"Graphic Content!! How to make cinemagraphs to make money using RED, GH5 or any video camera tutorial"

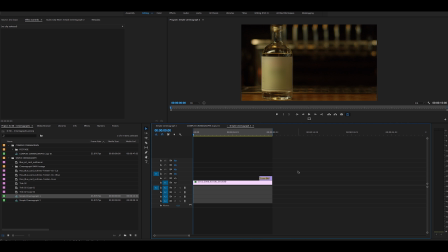So pardon the blurring of the label. It's there again for brand protection. So we're protecting the brand in this particular element.
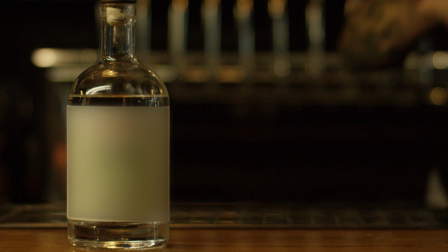It doesn't really take away from the shot. The blur is literally only on the bottle itself, on the label itself, right?
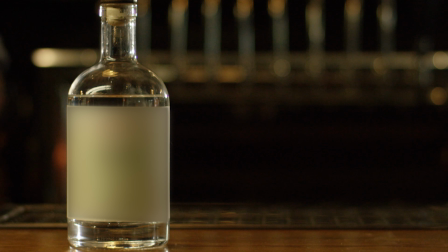So here's this cinemagraph, another simple one.
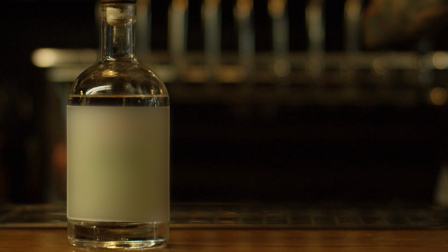You can see he crosses through the frame, he exits the frame, but we did have that light gimmick.
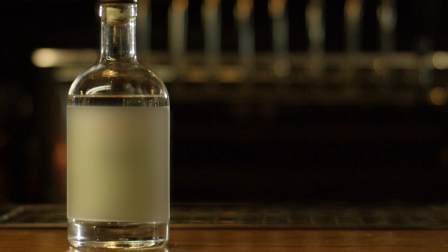So how do I fix that light gimmick? So if you notice, I just did a cross dissolve. Well, what did that do for the cross dissolve?
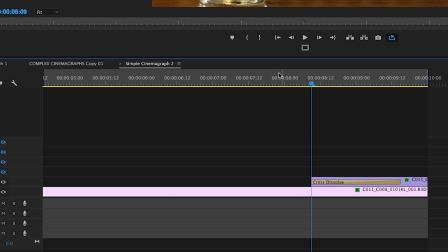Did I relight it? Did I retime it? No. All we simply did was go through and put a layer on top.
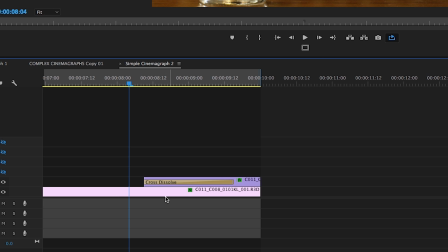So let's dig in. This, by the way, is a red shot. You can see it down here. It is red. So digging in on it, and so the camera doesn't matter, by the way. It just so happens we were on a red shoot. The client paid for a red camera. So if we look down here, all I've done is bring the exact same shot up above this one.
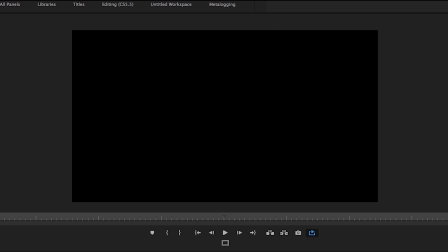So here's the base plate version. If we turn it off, you can see what happens. It just holds. It's just holding there as he's walking out of frame.
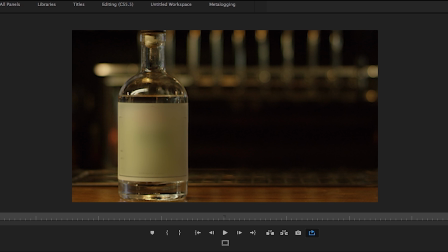But in order to make the loop, the simple loop is I know that he crosses from right to left.
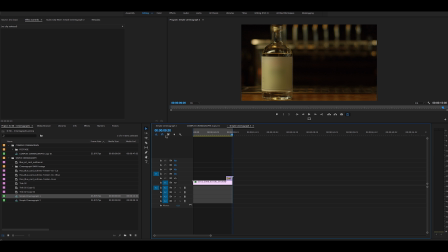The light changes, so I need to reset the light. So by cross dissolving back to the initial frame, it works, right?
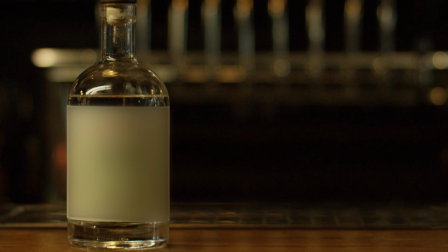So if we were looping, you would see that. So all I did was make sure the camera did not move, it's a static frame, and I cross dissolved it, and I found that one, right?
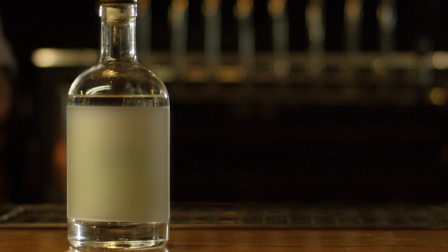I found the cinemagraph as a markup point to the client. So it's a very simple way.
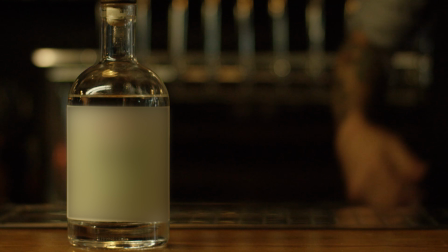Let's watch it one more time. As you can see, very simple, great for a website or Instagram, just a bartender walking by in the background.
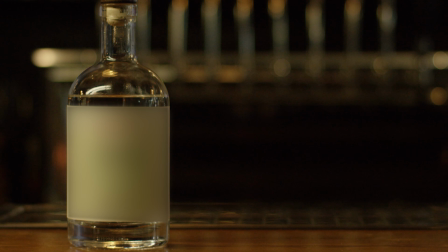You can see the taps, there's pretty bokeh, there's all kinds of things happening, and then it just loops, the light comes off the bottle.
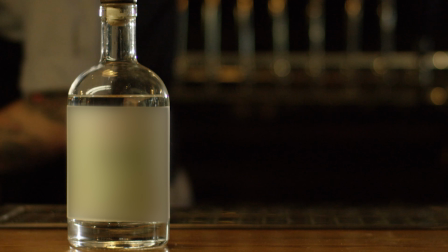Again, not super planned, this was just a product shot, but it works as a great cinemagraph.
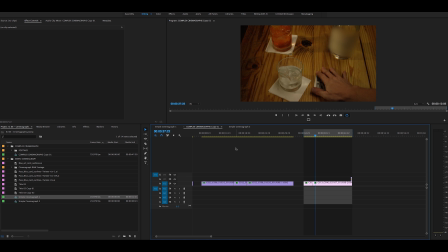Okay, so one of the things we want to talk about as well is the more complex cinemagraphs, and these are ones that require a little more clever editing, nuances, and so forth. So these again are with that product bottle, so it's been blurred out just because for their brand, and these are not the final delivery of the products.
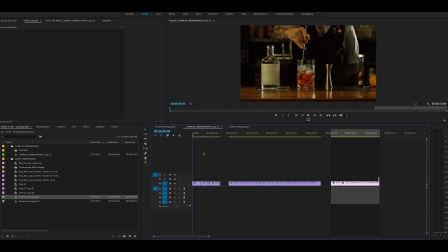These are just some cinemagraphs I put together to show you guys complexity of this. The original or the final of this version is absolutely gorgeous. Jeff did a absolutely amazing color treatment on it. But let's check out this cinemagraph. Let me set my out point. Again, making sure I have looping on, and as I said, the stupid frame thing doesn't work.
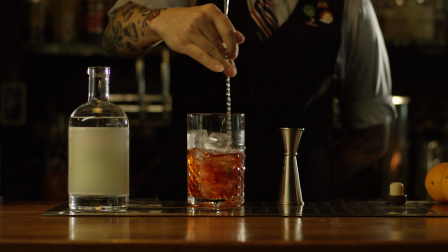If you don't make sure that's set, it'll screw you up. So here is the cinemagraph. Here's a complex one. As you can see, he's just stirring and stirring and stirring. So it's just a nice, clean, simple loop. You can see a little bit of a pop in his shoulder when I'm cutting between them, but it doesn't look unnatural.
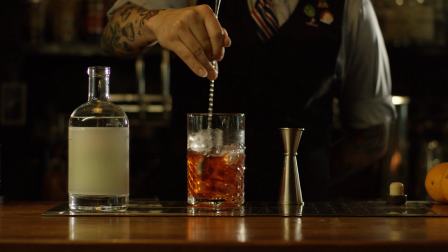It looks kind of like he's leaning forward, but it's a little trick in that space. But let's look at the timeline.
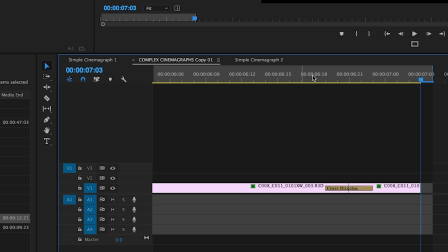So as we zoom in on the timeline, what we have here is the same shot. Yet again, here's that same shot looping over and over again, but you notice there's a little bitty pigtail on the bottom, and this is where it gets very technical and very tricky.
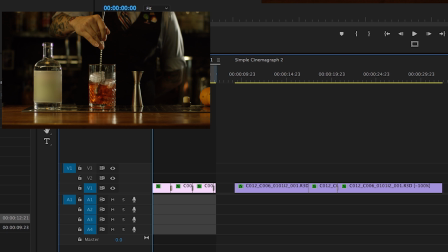In order to pull this shot off, what we have is we have the looping element of the shot. This is the stir that I wanted to get, and to make sure I lined them up, I just double checked on the spinning part where I could, in terms of timing, make sure that the stick looked naturally where it was going to go.
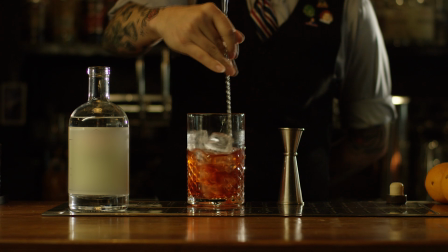So if you watch, it's moving up and down, but in reality, it just looks like he's stirring forever. So what you want to do is look for the in point and the out point, and it does take some fine tuning to get it to that spot, and that's what we did here. So I looped it 3 times. So that means I looped this stir 3 times. I do have a cross dissolve between them.
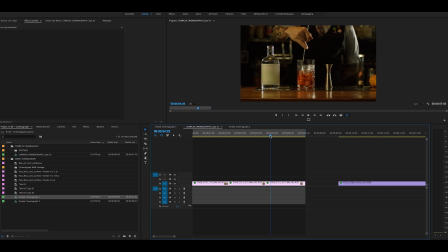I looped the stir 3 times in order to get the timing where I wanted it and to make the shot last upwards of 7 seconds. I didn't want just a single loop. I wanted to be a little more mesmerizing and hopefully get you to look at the shot. Again, Jeff's color treatment, this is not the final pass, totally blows it out of the water, and it's amazing. But the important part on this is I couldn't just keep looping through,
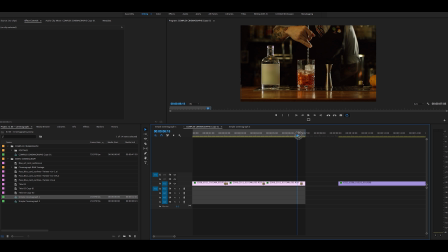because what would happen is if I turn off, for example, this element,
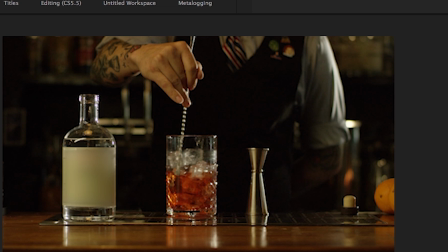and we loop, it does not give us a clean break. So let me make sure we're lined up, because we have that. So now here's the non-clean break version, and you can see there's going to be a jump cut at the base of this. So we loop once, we are into the 3rd loop now, and watch the cut. See that little jump?
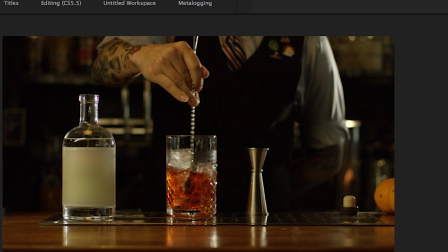That's because it's mid-stir. So how do we fix that jump?